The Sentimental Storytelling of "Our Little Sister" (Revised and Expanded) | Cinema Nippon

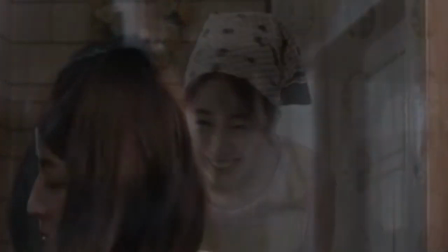The film takes breaks from narrative progression in favor of scenes centered around the plight of dealing with a spider cricket in the bathroom,
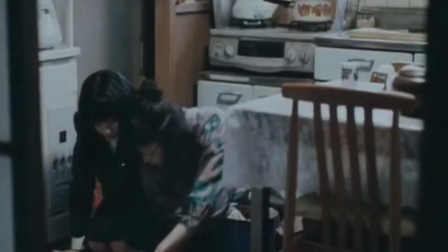or the reverence of storing up plum wine and examining the aged jars from years and generations past.
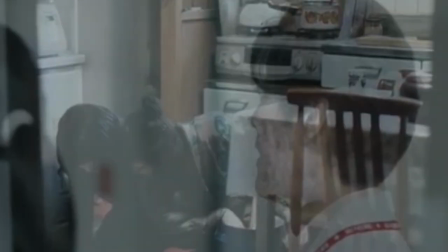Honestly, not much happens in the framework of a traditional narrative structure throughout the majority of the film.
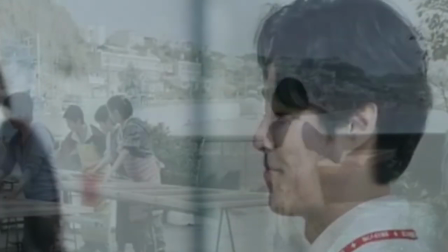Instead, Kore-Eira favors examining the little things in the women's lives—the preparation of a seasonal local delicacy,
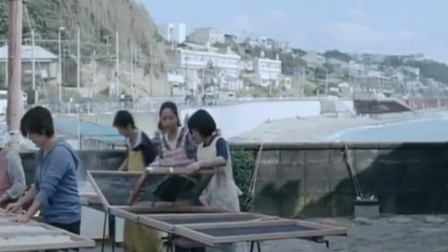for example—which in turn leads to the realization that, though Suzu has never been to the hometown of the others,
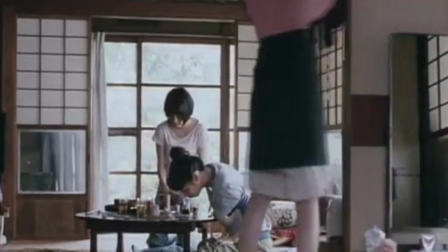her later father frequently prepared the same dish. Through these interwoven emotional touchstones, the narrative of the film is allowed to progress.
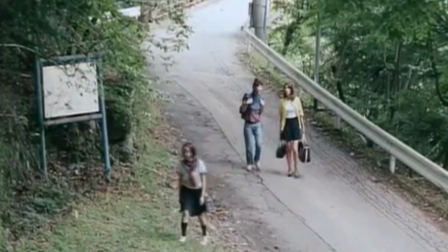Suzu and Sachi bond, despite being the furthest apart, over the creation of food,
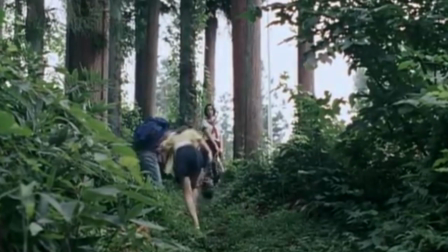and through the shared perspectives of the four sisters, Sachi attempts to make peace with their mother.
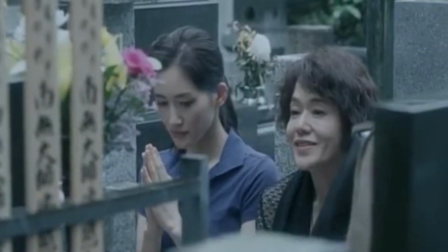As with the father's adulterous nature being shared with Sachi, her own apprehensions about being a bad daughter manifest in her mother.
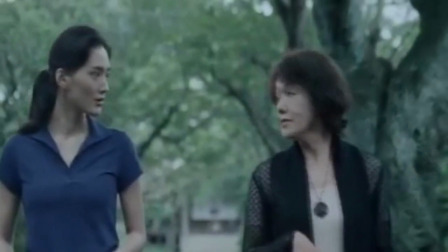This realization helps serve as Sachi's character arc, though for the most part,
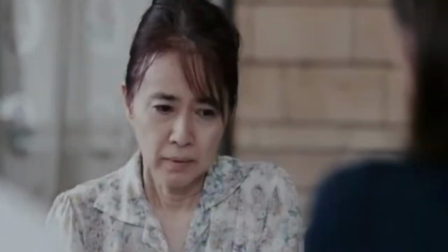the film is concerned more with how the sisters bond over their shared and separate elements.
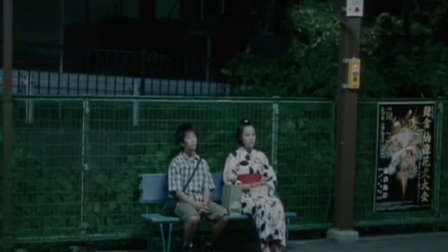At a local fireworks festival, we also learn that Suzu feels unwanted by her family in spite of her sisters asking her to move in.
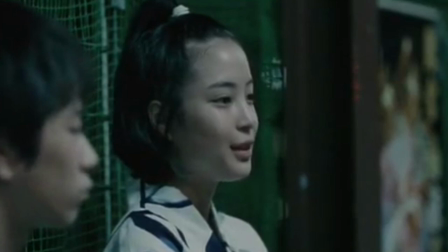Suzu and a boy that she has been accused in school of liking discuss their mutually unwanted nature within their respective families.
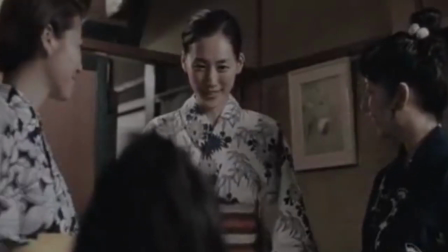When she arrives home, the others have all dressed up and they have their own firework celebration, as all of them had to work during the proper ceremony.
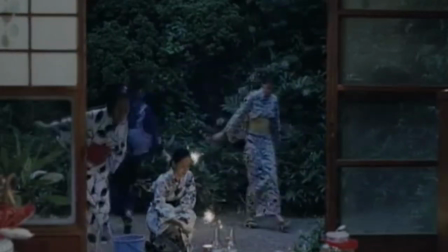It's moments like these that fill the story of Our Little Sister, making up the bulk of the film's emotional narrative.
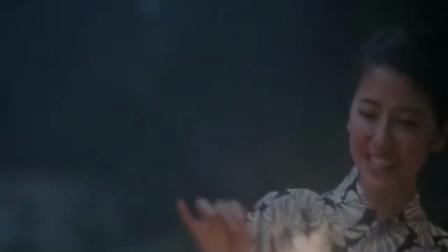A tale about the passing of the seasons and the need to learn to live with our families before we're left out in the cold by memory and time.
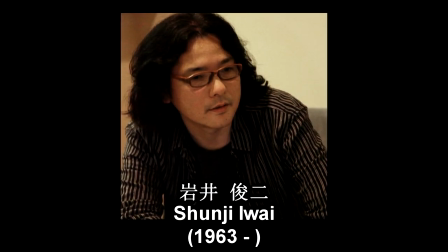If we've discussed anyone on the show yet that's similar to Kore-eda, it would be Shunji Iwai, with his introspective character studies.
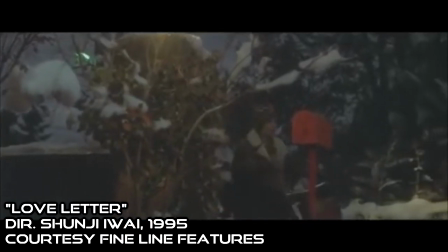While both men film extremely beautiful scenes highlighted by well-fleshed-out characters, there is a distinct stylistic difference between the two.
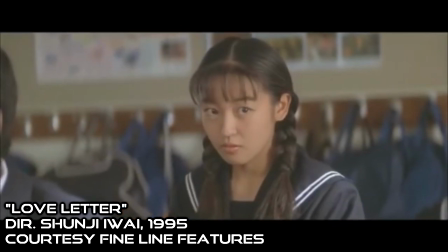Iwai tends to favor striking visuals,
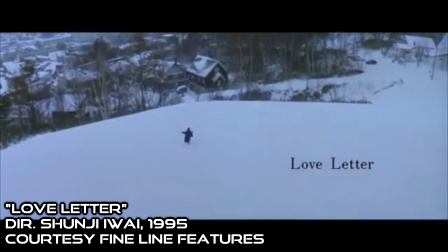where the enormity of a circumstance is slowly revealed as we see how small our character is compared to their surroundings.
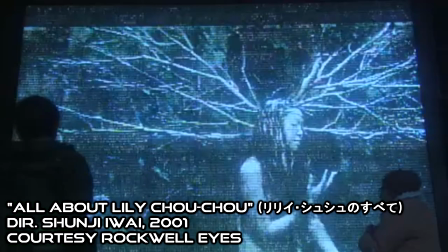Iwai is also apt to use violence liberally in some of his works to drive home visual and emotional points.
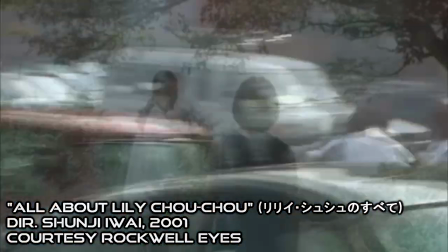By contrast, Kore-Era films scenes as though they are naturalistic oil paintings.
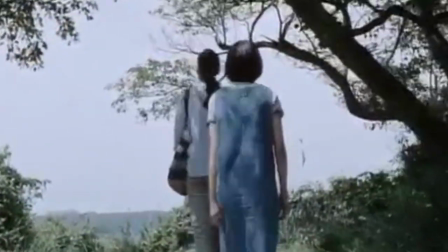The characters amongst the scenery merely happen to be passing through, with the nebulous forces of the world affecting them more than the direct actions of others.
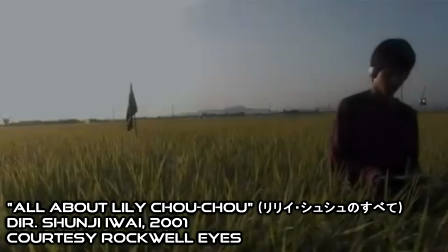Where Iwai focuses on human relationships from a very proactive standpoint,
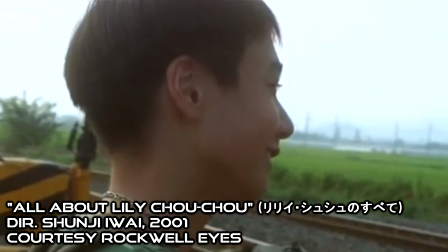with the relationships evolving due to a specific incident, Kore-Era will examine a set of relationships in a film over an extended period,
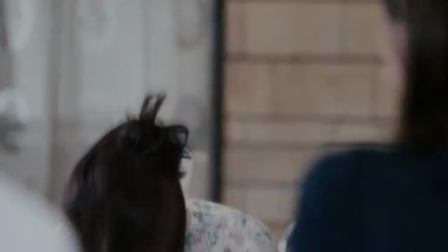exploring how these people interact with and without the catalyzing events of an Iwai picture.
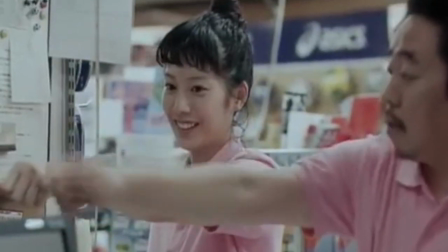Their two styles are complementary to one another in their methods of exploring the human spirit and how it interacts with the world,
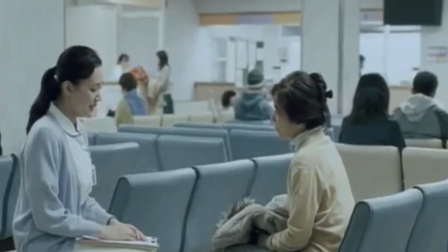so fans of one or the other should be able to appreciate both men's work, but they're different enough in execution to sometimes feel worlds apart.
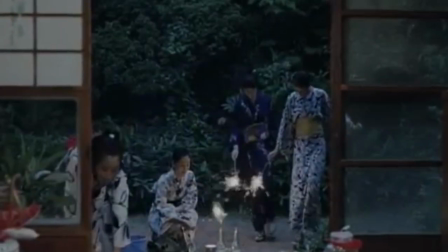We mentioned earlier that Our Little Sister serves as a good jumping off point for Kore-Era because it is a film without a beginning or end,
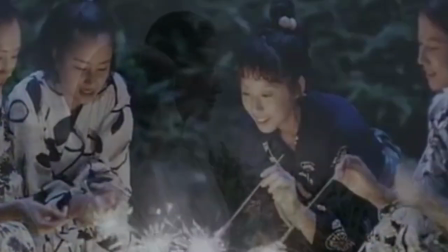quite literally a slice of life.
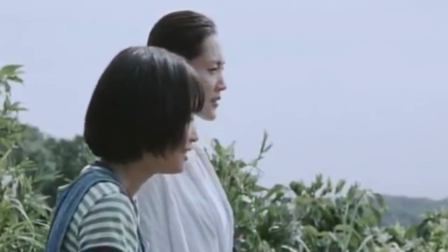The film shows a year of these women's lives played out with the only fanfare being that which comes naturally through moments shared with loved ones.
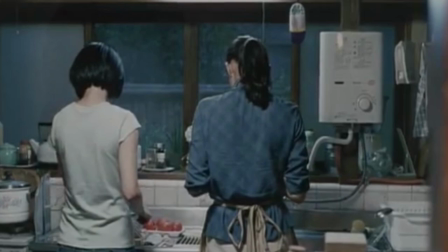In the same way, central events of the film will often happen off screen, such as the deaths of the film, which signaled the beginning and end of our observation.
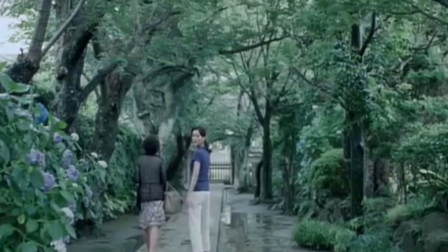On screen, we witness the aftershock of these events and realize, as the women wander down the beach without much direction,
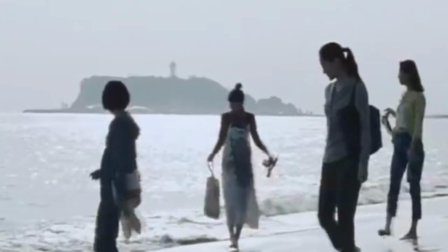that the waves these circumstances have created will never truly end. These women will keep walking until they have become as aged as the woman from the restaurant,
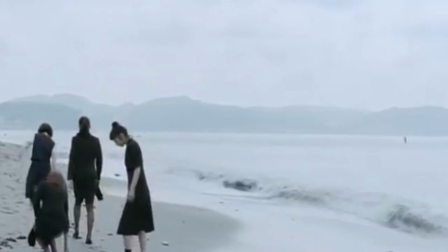and then they pass on, leaving behind their legacy, represented here through the recipe Saatchi's mother taught her,
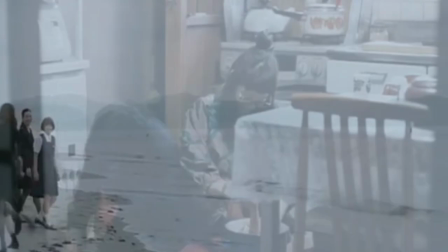and the old stores of plum wine kept long beyond the death of its creator.